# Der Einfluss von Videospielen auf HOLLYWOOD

Zuletzt erschienen mit Warcraft The Beginning und Assassin's Creed zwei Blockbuster,
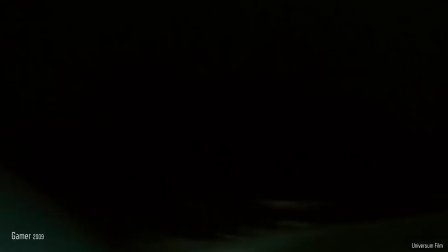die ganz große Ziele verfolgten, aber durch das Chaos der vielen Produktionsfirmen als Filme misslangen.
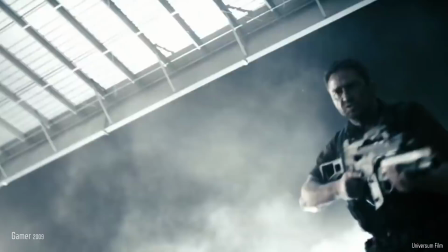Für den Außenstehenden scheint es nämlich so, als seien Film- und Spielebranche zwar immer mehr miteinander verschlungen, aber auch noch nicht in einem perfekten Konsens.
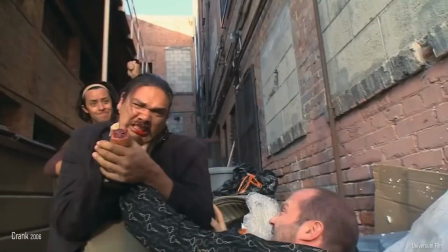Auch wenn GTA immer wieder Filme von Martin Scorsese oder Michael Mann zitiert, hat sich Crank als Beispiel maßgeblich von GTA inspirieren lassen und lässt seinen Protagonisten in einigen Szenen in einer Third-Person-Perspektive durch die Locations prügeln. Das ist sehr, sehr lustig, wenn man so zwischen den beiden Disziplinen hin und her springt, weil die einen immer neidisch auf die anderen schauen, allerdings in Wechselwirkung. Also wenn ich in der Videogame-Branche bin, dann schauen die immer so ein bisschen neidisch auf die Filmbranche und umgekehrt. Aber das hat ganz viel, glaube ich, auch mit Klischees zu tun, die in diesen Branchen herrschen und
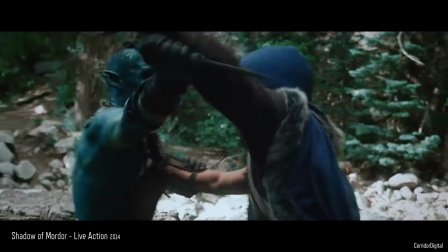von denen man ausgeht, wie halt die andere Arbeit sein könnte. Alles war mal anders.
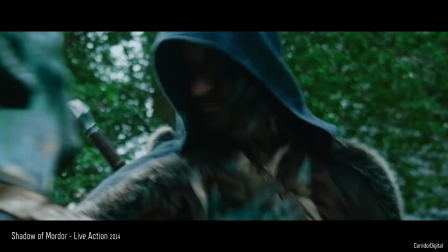Die Videospielbranche ist derart gewachsen, dass es wie eine natürliche, organische Entwicklung wirkt, dass sich die Filmbranche auch einiges abschaut,
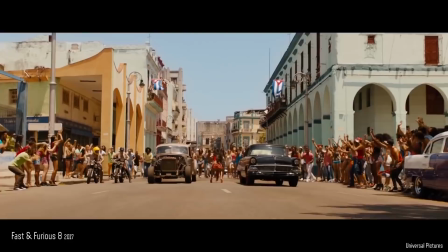vor allem wenn man bedenkt, dass die Spielebranche seit etwa 2012 im Großen und Ganzen betrachtet mehr einnimmt als die Filmbranche.
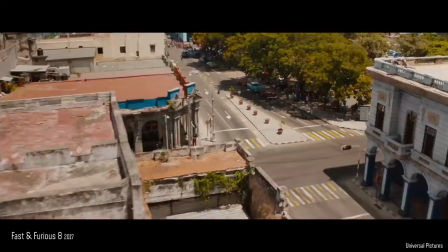Die Fast and Furious Filme, die nähern sich den Spielen auch immer mehr an,
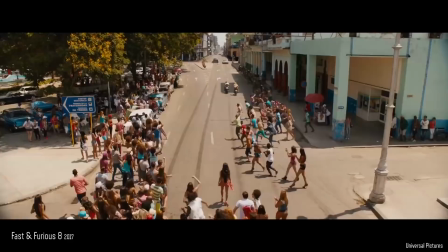die versprechen die Spannung und Dynamik von Rennspielen, und Zack Snyder hat ebenfalls ganz offen zugegeben, dass sein Film Sucker Punch die dynamische Kameraarbeit von Videospielen übernommen Leben hat und teilweise auch aussehen soll wie ein Spiel.
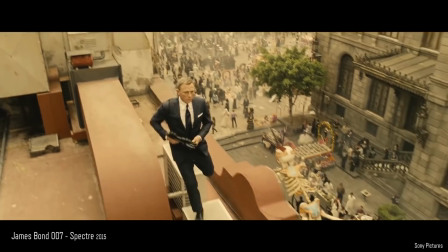Auch Spectre ging für einen James-Bond-Film ganz neue Wege. Viele der Bond-Streifen der letzten Jahre wurden in zahlreichen Sequenzen ziemlich kaputt geschnitten.
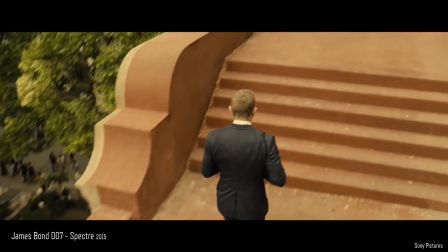Spectre hingegen startet mit einer mehrminütigen Plansequenz in Mexiko, die Bond wie eine große Videospielfigur zu großen Teilen von hinten zeigt.
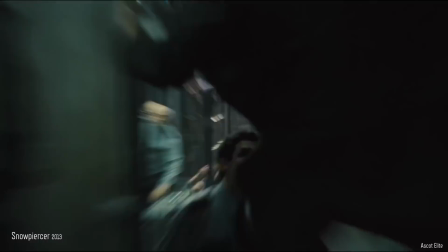An diesem Mittel bedienen sich zum Beispiel auch die Filme Snowpiercer und John Wick.
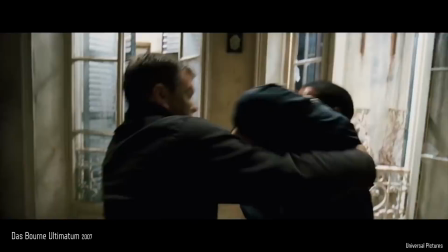Es ist ein erfreulicher Trend in Hollywood, dass sich Filmemacher in ihren Actionsequenzen weg vom hektischen
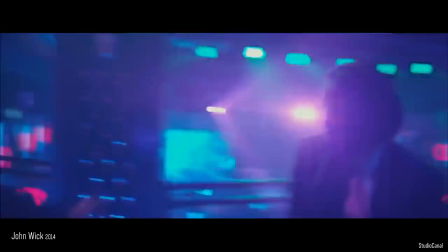Bourne-Ultimatum-Schnittgewitter bewegen und die Action mehr und mehr in totalen und längeren Einstellungen zeigen.
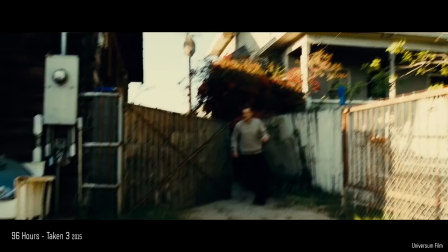Letzten Endes ist es ziemlich absurd. Während die Bourne-Filme Taken und Michael Bay mit ihren Schnittmassakern das Chaos ins Kino bringen,
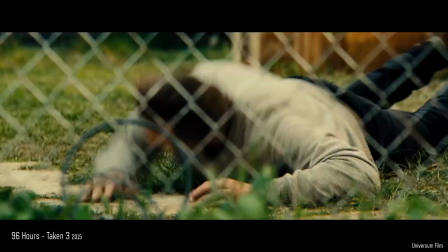waren es insbesondere die komplett artifiziellen und künstlichen Videospiele,
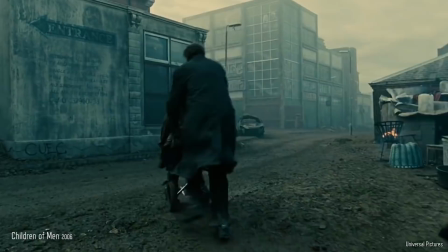die Hollywood daran erinnert haben, dass eine Szene stärker wirkt, wenn sie tatsächlich vor der Kamera stattfindet und nicht nur getrickst wird.
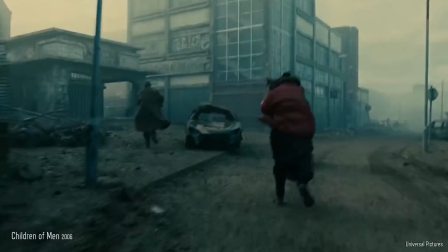Filme wie Children of Men haben ein ernsthaftes Interesse daran, nichts zu verstecken,
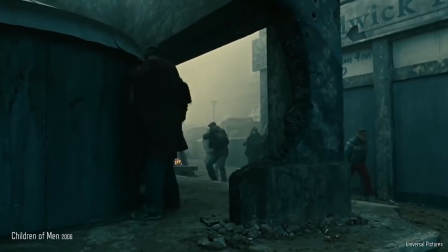sondern die Figuren klar und erkennbar in Totalen zu zeigen, sodass der Zuschauer auch immer weiß, was gerade passiert.
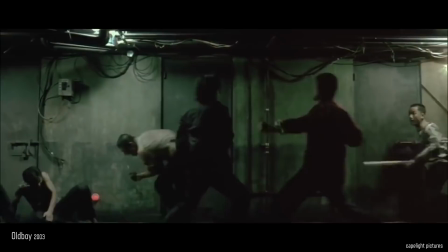Und gerade deswegen ist Park Chan-wooks legendäre Szene in Oldboy,
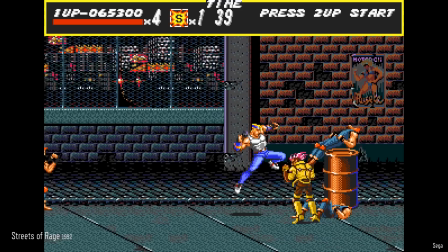in dem Oh-Dae-soo gegenüber ein Dutzend Kriminelle kämpft, so unglaublich emotional und mitreißend.
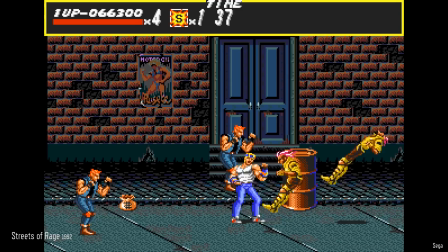Die visuelle Nähe zu Videospielen wie Streets of Rage ist offensichtlich. Die Videospielbranche braucht sich aber letzten Endes von niemandem mehr zu verstecken.
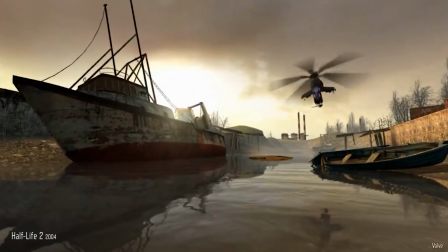Als Half-Life 2 im Jahr 2004 erschien, wurde es immer wieder damit gelobt,
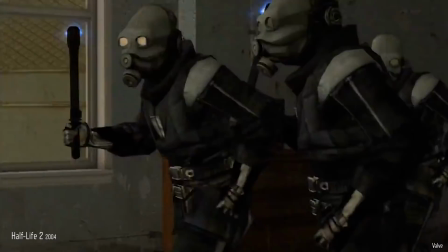wie filmisch doch viele Momente im Spiel wirken würden, so als wäre das Ziel jedes Spiels unbedingt wie ein Film zu wirken.
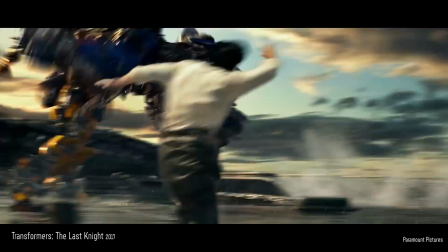Effektüberladene Filme hingegen werden immer wieder kritisiert damit, dass sie videospielartig sind.
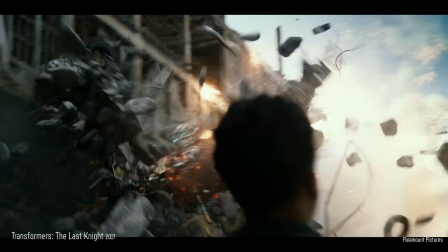Mittlerweile sind die beiden Medien Synergien eingegangen und ähneln sich oft, nicht nur in ihren Erzählstrukturen, sondern auch in ihren visuellen Aspekten.
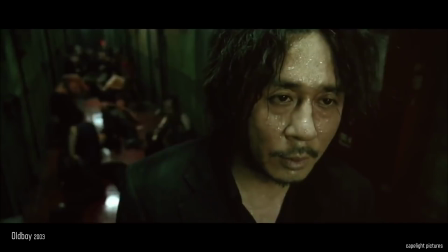Die Filmbranche ist immer im Wandel und es scheint, als hätten Videospiele dabei geholfen, den Actionfilm wieder zu seinen Wurzeln zurückzuführen. Wenn man einem Artist wie Sven Sauer aber zuhört, dann merkt man, dass da in den nächsten Jahren noch eine Menge geschehen muss,
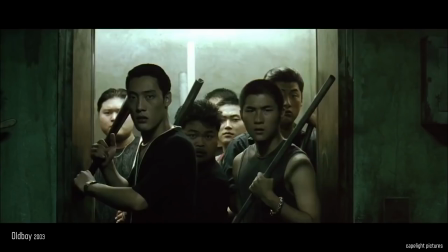sodass beide Branchen endlich wieder voneinander profitieren können. Aber wie seht ihr das? Hat Sven Sauer recht oder seid ihr da komplett anderer Meinung? Glaubt ihr, dass sich Videospiel- und Filmbranche eher einander nähern oder distanzieren sie sich eher voneinander? Oder versteht ihr das Ganze nicht und findet, dass das einfach zwei komplett unterschiedliche Medien sind, die nichts miteinander zu tun haben? Schreibt uns eure Meinung gerne mal in die Kommentare und auch, was ihr von dem Essay haltet. Denn wenn euch der Essay gefällt, dann bewertet das Video positiv. Das hilft so einem Kanal tatsächlich immer weiter. Wir würden uns da sehr freuen. Und auch, wenn ihr uns abonnieren würdet und die Glocke aktivieren würdet, dann verpasst ihr nämlich keines unserer Videos.